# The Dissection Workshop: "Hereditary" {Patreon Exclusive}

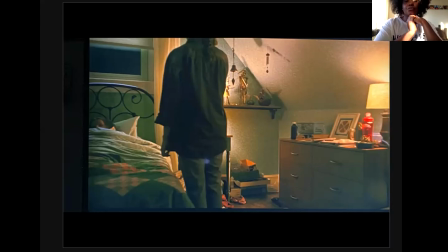Again, we see our colors, right? The red and yellow's back, which makes orange. Charlie has Paimon and the spirits and all of that just creeping around her. She's made of demonic energy. And if you take a look at her headboard, there's these 3 prongs.
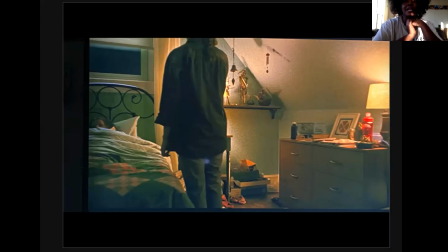The physical anchor that this plan needs is 3 decapitated heads in order to transfer the Paimon demon from Charlie into Peter. And you see these 3 rings and symbols. Annie's wearing a necklace of this satanic ritual symbol. The grandmother was wearing it in the casket.
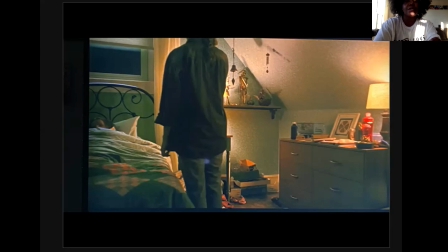And you'll see these little 3 rings around the houses because they are fully a part of the satanic ritual, whether they want it or not, or whether they know about it or not.
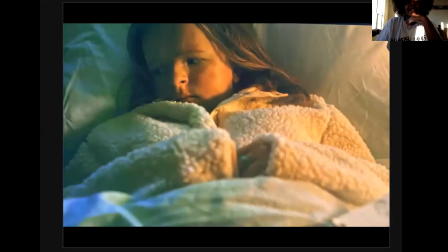So Charlie, who's finally out of orange, there's a reason why she's wearing this cuddly, cute little jacket in bed. She is the sacrificial lamb. Her wearing this piece of clothes is showing you we're going to have to sacrifice something because Paimon is caught in the wrong body.
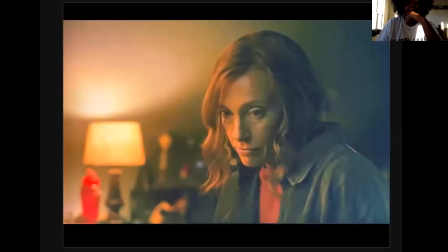And since we need to transfer him, we need to get rid of this body. And you can see that nice orange hazy light glowing around the room. The spirit is very much present. They directly put the red and yellow by Annie because it needs Annie to be moved and affected as well in order to work.
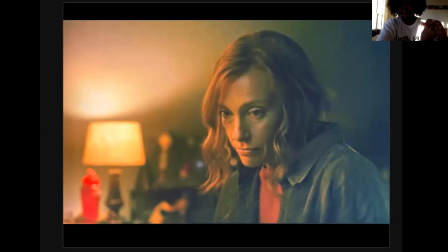And I want to pay attention to the colors that Annie is wearing. She's wearing green and red. This shows you that she's in danger, but she must go through it in order to access the new journey.
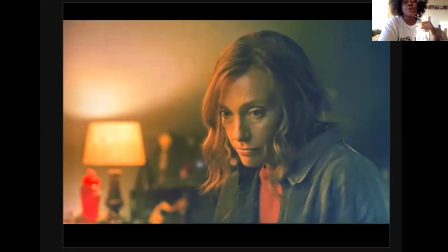So something in her journey needs to be gravely affected because there's a new journey waiting for her, even though she's not aware of it and she's not even choosing it. The grandmother is driving the path.
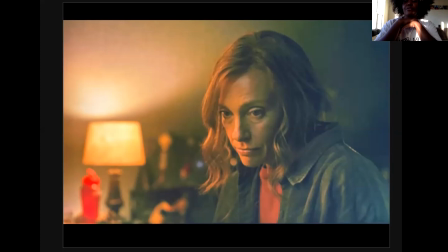In this scene is very important as well. This is where we learn that Charlie reveals grandmother wanted her to be a boy. She was grandma's favorite. And she's fearful that no one will take care of her after her mother, Annie, dies. The plan is fully intact. Grandma made a mistake, put the demon in the wrong body.
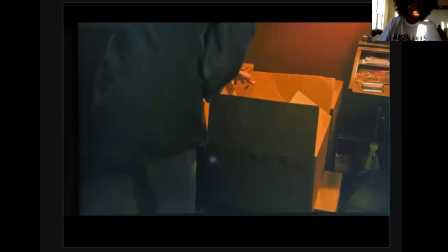We got to fix it. These are mom's things. You can see that orange light.
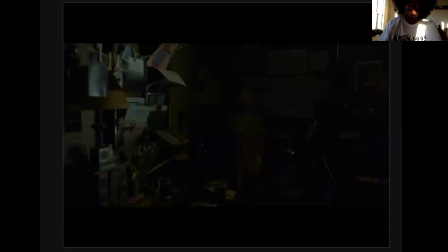And surprise, surprise, grandma is very much in the room, organizing things from wherever she at.
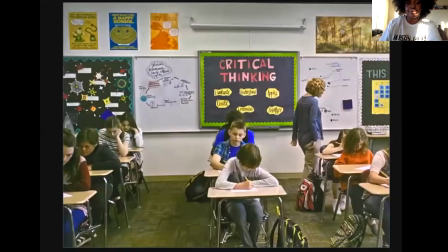I don't know where she at, but wherever she at, she's very much in control. So the movie does something here as we move forward. We get to see the kids, Peter and Charlie, at school. And they put very obvious signs in front of our faces.
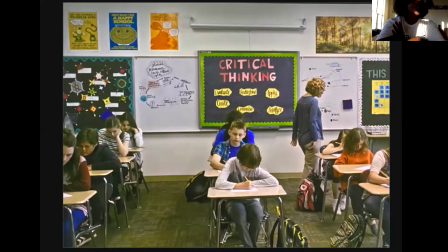And when you watch Hereditary for the first time, you are guaranteed to miss it. Look at this huge sign saying critical thinking. Critical thinking. Right in our face. We have to use our minds to understand the layers of storytelling in this series
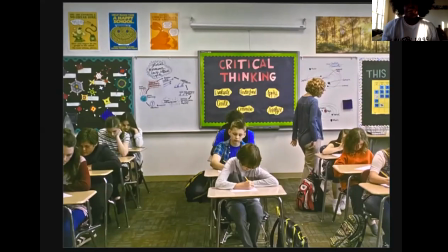and to peep the signs that has been in front of our face all the time.
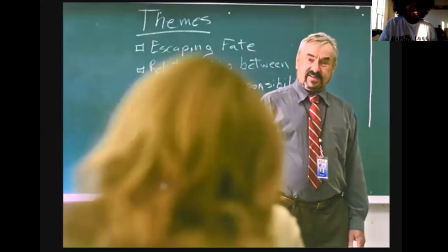Let's go to Peter's class, right on the board. Again, right in our face as the audience. This movie is teasing us. Themes, escaping fate. This is the theme of the movie. If we think critically, we can actually understand from this point what journey we're on.
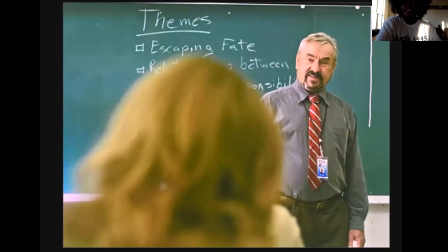The teacher explains that the story of Heracles, the hero undone by his fatal flaw. And one of the students says that Heracles doesn't even realize he's in a tragedy and he can't control the outcome of his death.
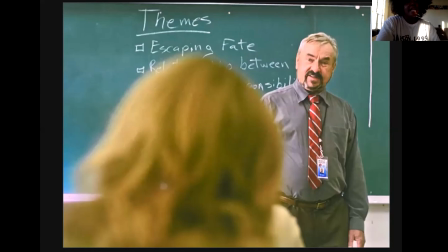This is what makes it a tragedy. Something's happening to Heracles. He's going to meet a tragic end, and there's nothing he can do about it. And we speak about his fatal flaw. Heracles' fatal flaw is arrogance.
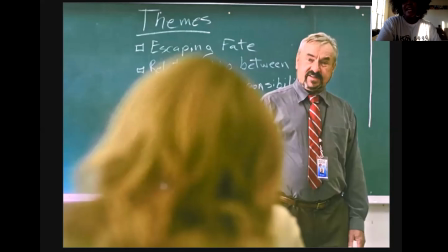This family is Heracles. They have no idea they're a part of this tragic fate. No matter what they do, this fate is going to happen anyway. We are Heracles.